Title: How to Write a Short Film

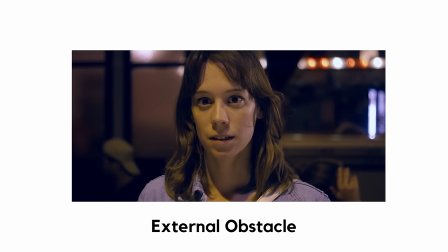747s
So let's do that now.
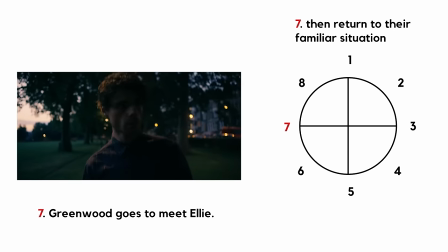749s
When Greenwood goes to the date, he must realize that Ellie is someone who has her own problems, yet has accepted herself and is willing to be honest.
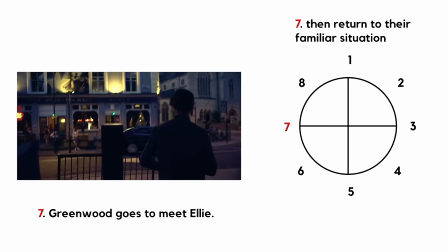758s
And because this is a love story and we want the ending to resonate,
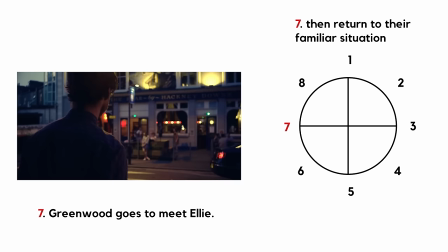762s
Ellie's external problem should complement Greenwood's external problem, as if they were made to be together.
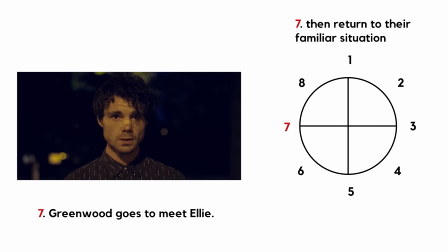768s
So if Greenwood can't speak, then maybe Ellie shouldn't be able to hear.
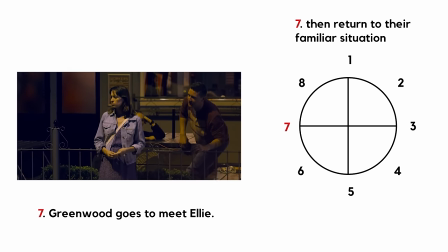774s
And this is how this short film builds its ending. Greenwood can't speak, but he realizes that Ellie is deaf.
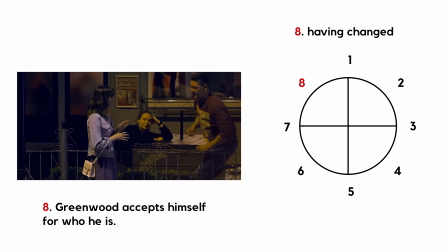780s
And then at 8, Greenwood is changed. Being honest and taking a risk worked in his favor.
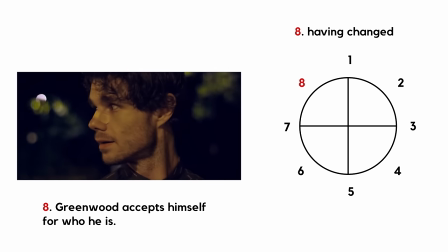787s
He will accept Ellie for who she is, and she will do the same for him. Greenwood's beliefs have radically shifted.
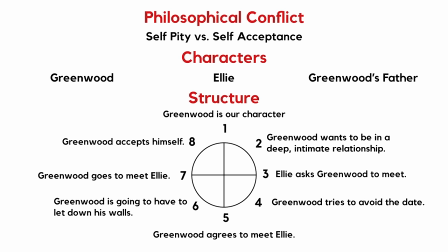796s
So now we have the core of the story, but this isn't everything. We haven't actually written it out, figured out dialogue, made stylistic choices, and so on. But this is our foundation. Everything that comes after this point will be built on a strong foundation because the core elements of a dramatic story are here.
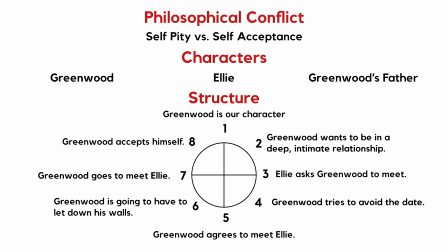815s
Now, was this easier than what the story building process is actually like? Yes, of course. Having the finished product and being able to work backwards is always easier. When ideas come to us, they are usually messier than this, and your story will go through multiple drafts.
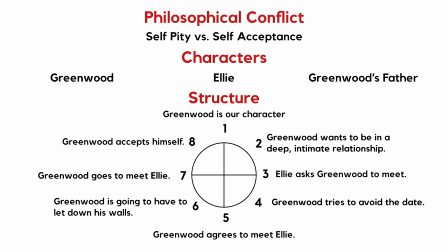832s
However, I wanted to do this so that you have a framework that helps you get through the hard work of building the core of your story.
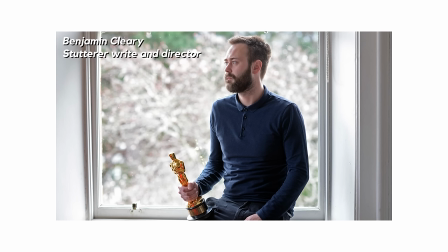841s
Now that we have the core, I want to do some analysis on how Benjamin Cleary, the writer and director, actually brings these elements together.
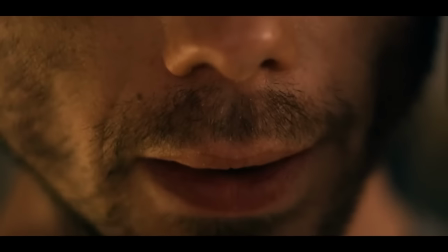850s Hello? Sir, can you hear me?
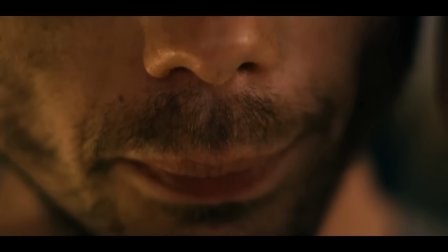854s
So the first thing we see in here is a man with a stutter struggling to speak on the phone.
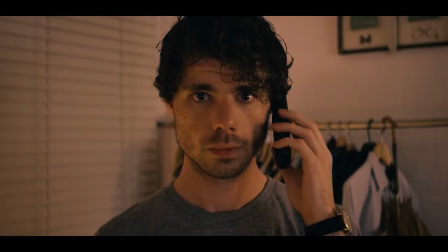859s Hi, my name's Greenwood. I'm calling about my bill.
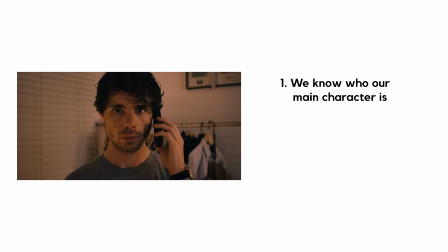862s
30 seconds into the short, we know who our main character is, we know his name, and we know his major external problem. Already from this, we can assume that his stutter is something that he feels holds him back in life.
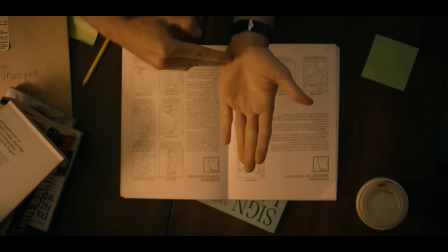875s
Then we see Greenwood practicing sign language. This further shows us that his stutter is a major element in his life that he wants to overcome.
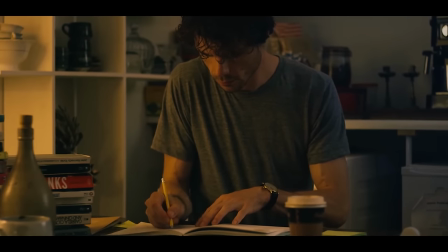884s
It also becomes part of his character, and a bit of setup for the end of the story when he finally meets Ellie.
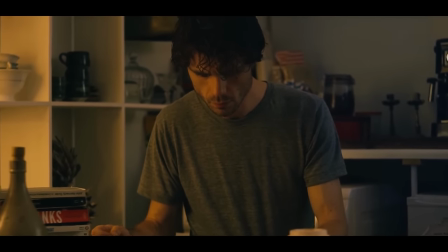891s
1 minute into the short, we see Greenwood on hold with a company.
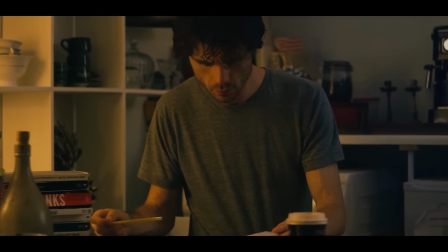895s
We can see that Greenwood fears these situations that many people would consider easy, and that his stutter seems to be constantly on his mind.
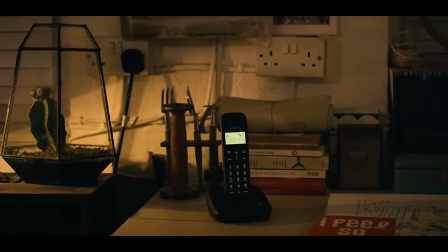903s You're through to Umbrella Broadband. Thank you for holding. Your call is important to us.
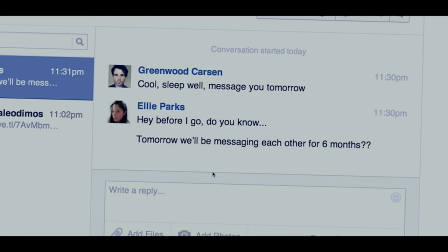909s
Now we go to the scene where Greenwood messages back and forth with Ellie. Again, this isn't just because Greenwood needs a love interest.
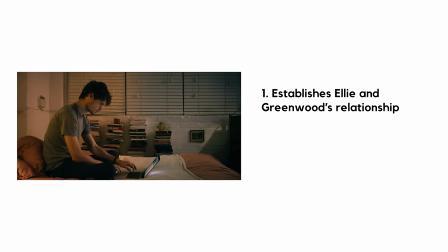916s
This accomplishes two major things. One, it shows us that Ellie and Greenwood have been in an online relationship for 6 months. And two, it shows us that Greenwood wants to be with this girl in real life, whether he is consciously thinking about it or not.
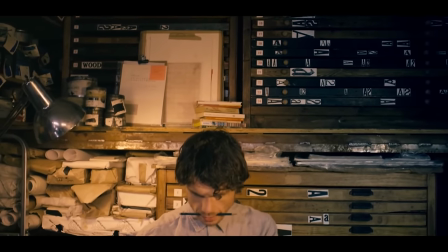932s
In the next scene, we see that Greenwood is a typographer, which doesn't really add to or take away from the core of the story.
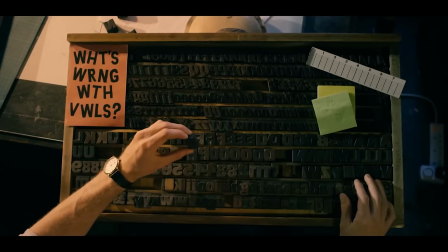940s
It's more of a stylistic choice. Then we go to this snap judgment scene.
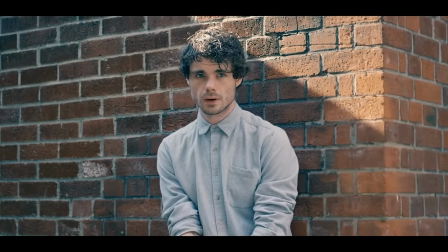946s Snap judgment 1224.
Which happens a couple more times over the course of the short.
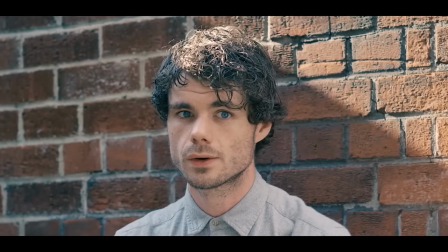952s
These sorts of moments are where you as the writer begin to decide how you want your story to feel. Moments like these are character moments, where we stop and learn about Greenwood. Now we meet Greenwood's father.
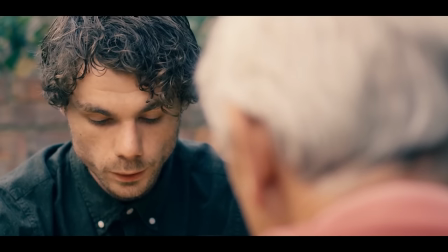964s
Greenwood tells an interesting quote to his father. The way his father reacts after Greenwood recites the quote tells us a lot about who this man is.
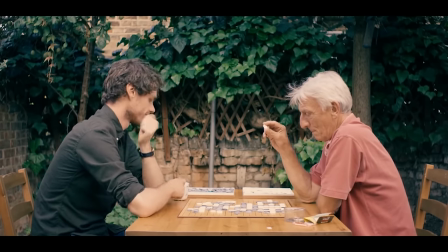975s I like that one.
We see that he accepts Greenwood. He is not judging him or angry with him for having a stutter.
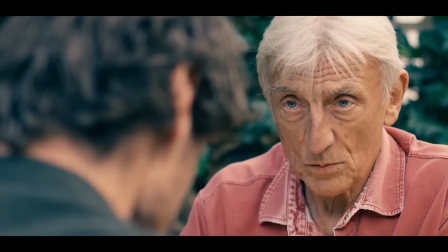983s
He simply accepts him. And like I explained before, this is his philosophical role in the story.
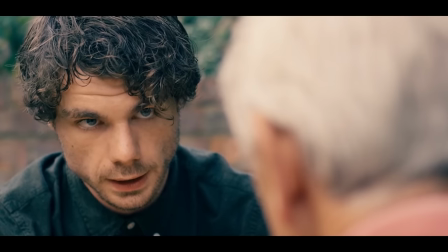990s
This also shows that it is not enough that Greenwood's father accepts Greenwood for who he is.
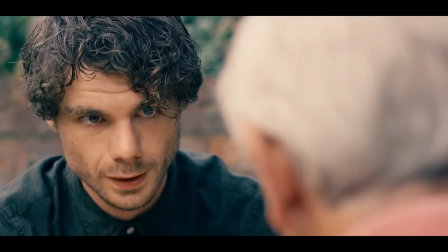995s
Greenwood must learn to accept himself. This is also the first time we sit with Greenwood as he says a full sentence.
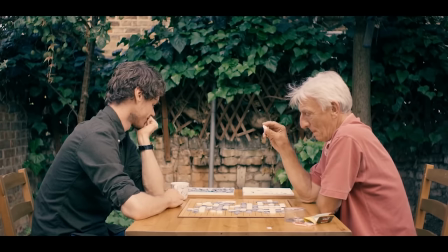1004s
This scene helps us empathize and understand how difficult it can be for him to speak.
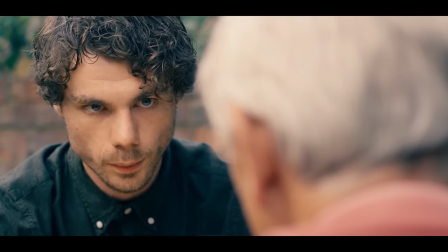1013s Music's the pleasure.
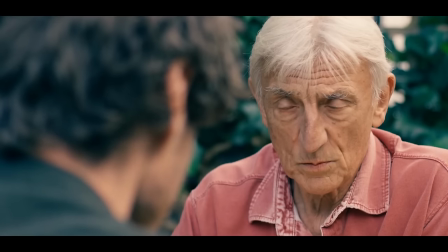1018s The human soul
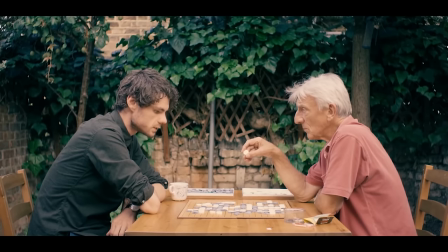1025s experiences from
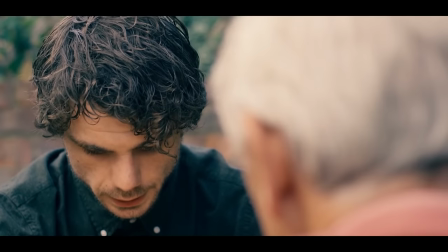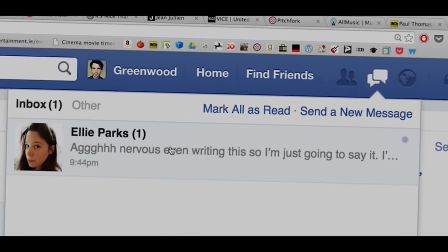1032s counting.
Now we enter the unfamiliar situation. Ellie asks to meet in person.
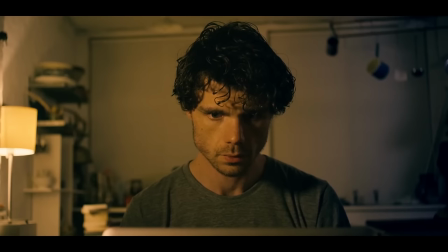1038s
Let's talk about why this moment works. When Greenwood reads this message, he gets scared, and we get scared for him as the audience.
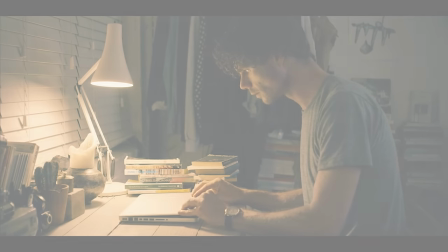1047s
The fear in the audience's mind isn't, it's going to be hard for him to speak on the date.
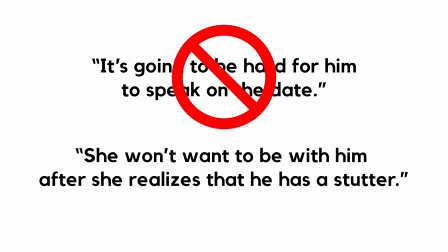1053s
The fear in the audience's mind is, she won't want to be with him after she realizes that he has a stutter.
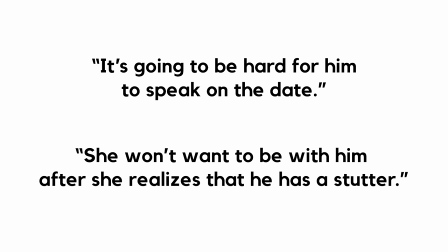1059s
And those two are very different things. One is simply about an external problem. The second is about what Greenwood and the audience believe. Do you see the difference? That difference is everything. If you don't nail that, no one will care about your story.
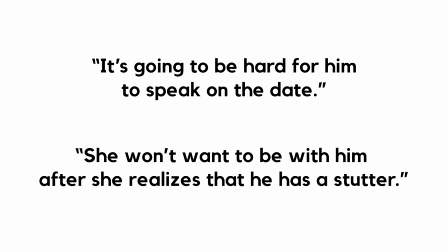1077s
No one will care about simple external obstacles. They only care about how your character's beliefs come into conflict in the story.
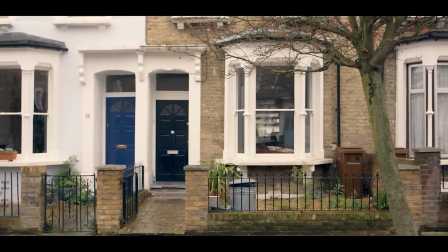1086s
So now we go to another scene with Greenwood's father talking on the phone with the company from the beginning.
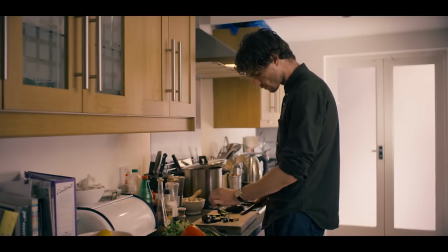1091s Your company is not communicating with him.
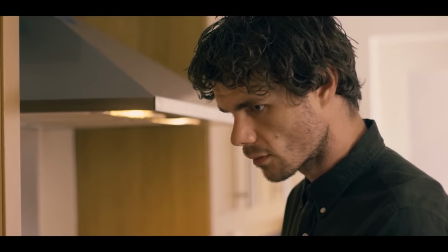1096s
This adds to the shame that Greenwood feels. If he can't even operate as an independent person, then how can he function in a relationship?
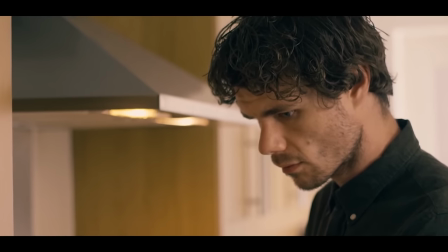1105s
The internal voice he uses to judge other people exists because he judges himself.
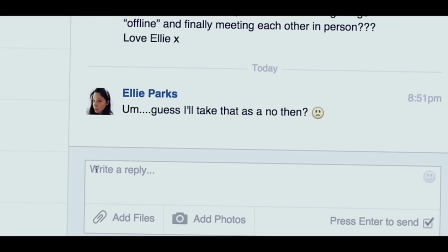1111s
Greenwood decides to follow his current beliefs. He tries to find a way to skip meeting with Ellie.
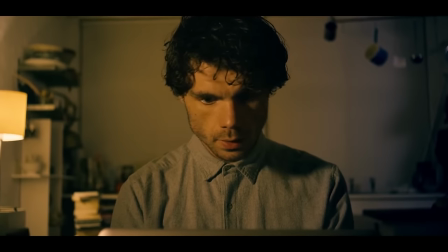1118s Okay. Hey, Elle. Sorry, only getting back to you now. Amazing that you're in London.
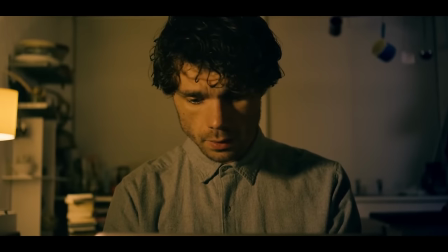1124s I'd love to meet with you, but the thing is, my bloody cousins are visiting, and I...
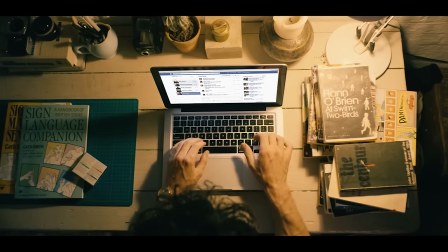1130s No.
But then, Greenwood makes a decision. He decides to meet with Ellie.
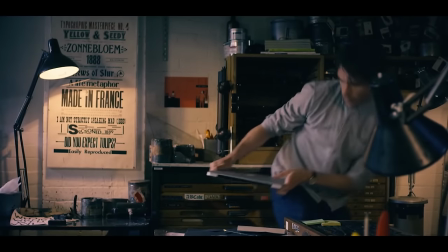1136s
He quickly writes a message and hits send. This is his biggest move towards getting what he wants.
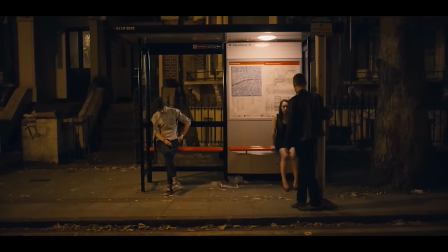1144s
8 minutes into the short, Greenwood tries to break up an intense argument between a couple and gets beaten up for it.
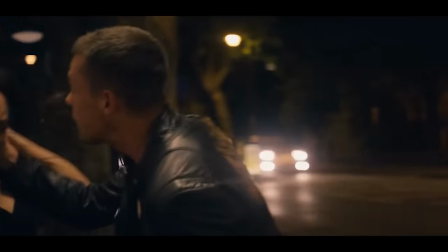1151s
This shows us another moment of how his stutter holds him back in different situations.
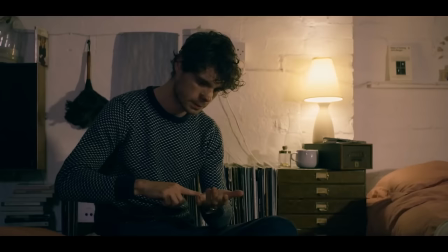1158s
Now Greenwood does one of his snap judgments on himself.
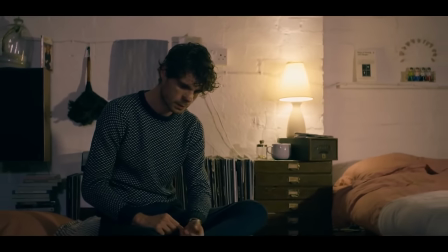1161s
And in this scene, he states the philosophical conflict that has been at the center for the entire story.
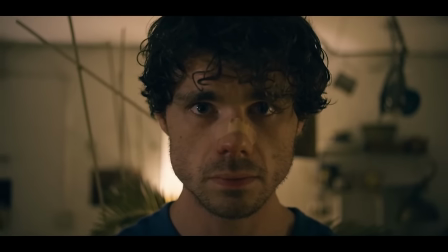1167s Snap judgment 1226. Reclusive typographer.
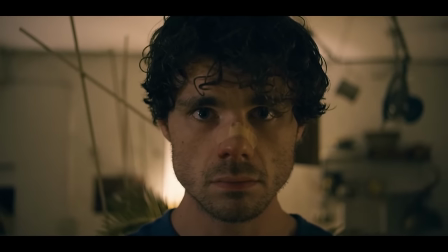1173s Invisible to the naked eye. Communication skills of an infant.
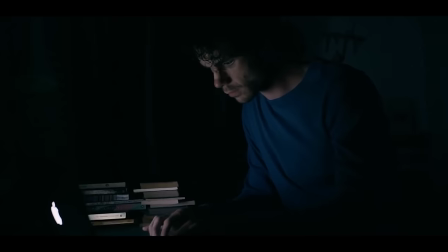1179s Excels in the art of self-pity.
And then Ellie finally responds and is still willing to meet with Greenwood.
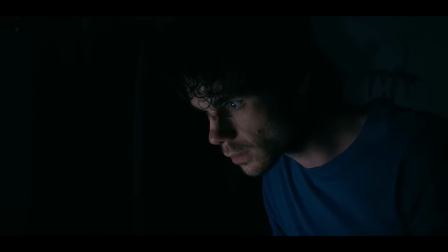1186s
Which is exactly what Greenwood wants, and also the scariest thing that could happen.
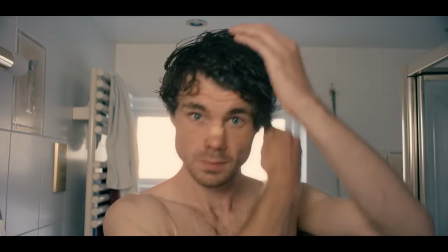1191s
Greenwood prepares for the date. This is where the short film ties in the scene where Greenwood gets beaten.
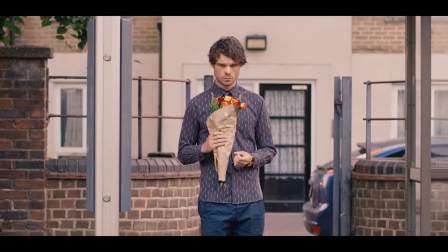1198s
Listen to Greenwood's thoughts.
Still feels like a first date. My nose. Cosmetic surgery.
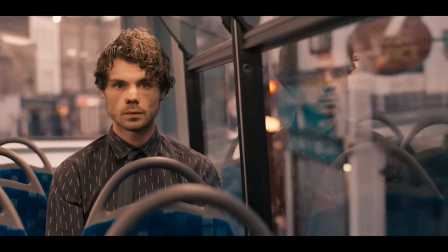1203s You know? Yeah, it's weird. A little bit of work on.
Greenwood is still trying to cling onto his old beliefs.
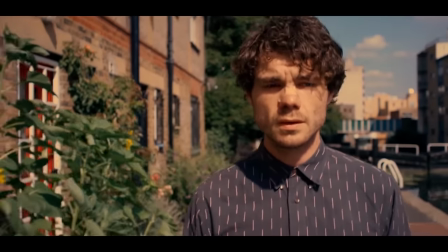1208s
He is still trying to think up a convenient lie rather than be honest. This adds to the conflict as Greenwood heads to the date.
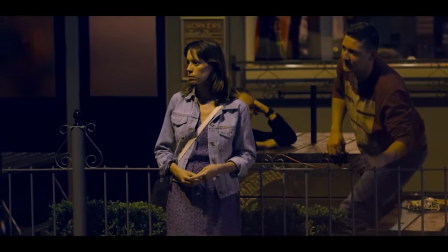1217s
And then, the climax. Ellie is deaf, which isn't just a reveal for the sake of being a reveal.
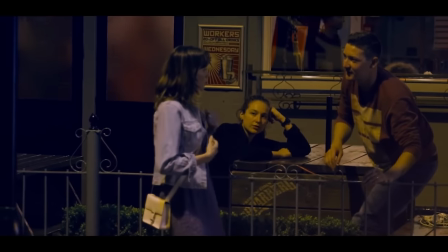1224s
This reveal has a major impact on the philosophical conflict in the story.
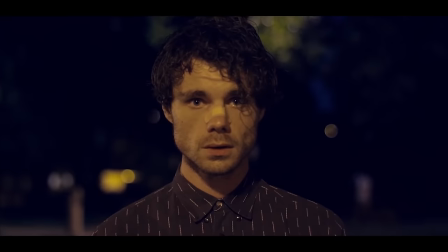1229s
That's what makes the reveal impactful. Greenwood's external problem isn't a problem at all.
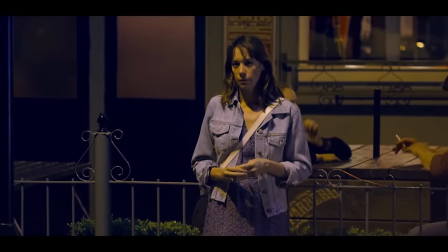1235s
He is able to be honest with her about his stutter. She will accept him for who he is, and he will do the same for her.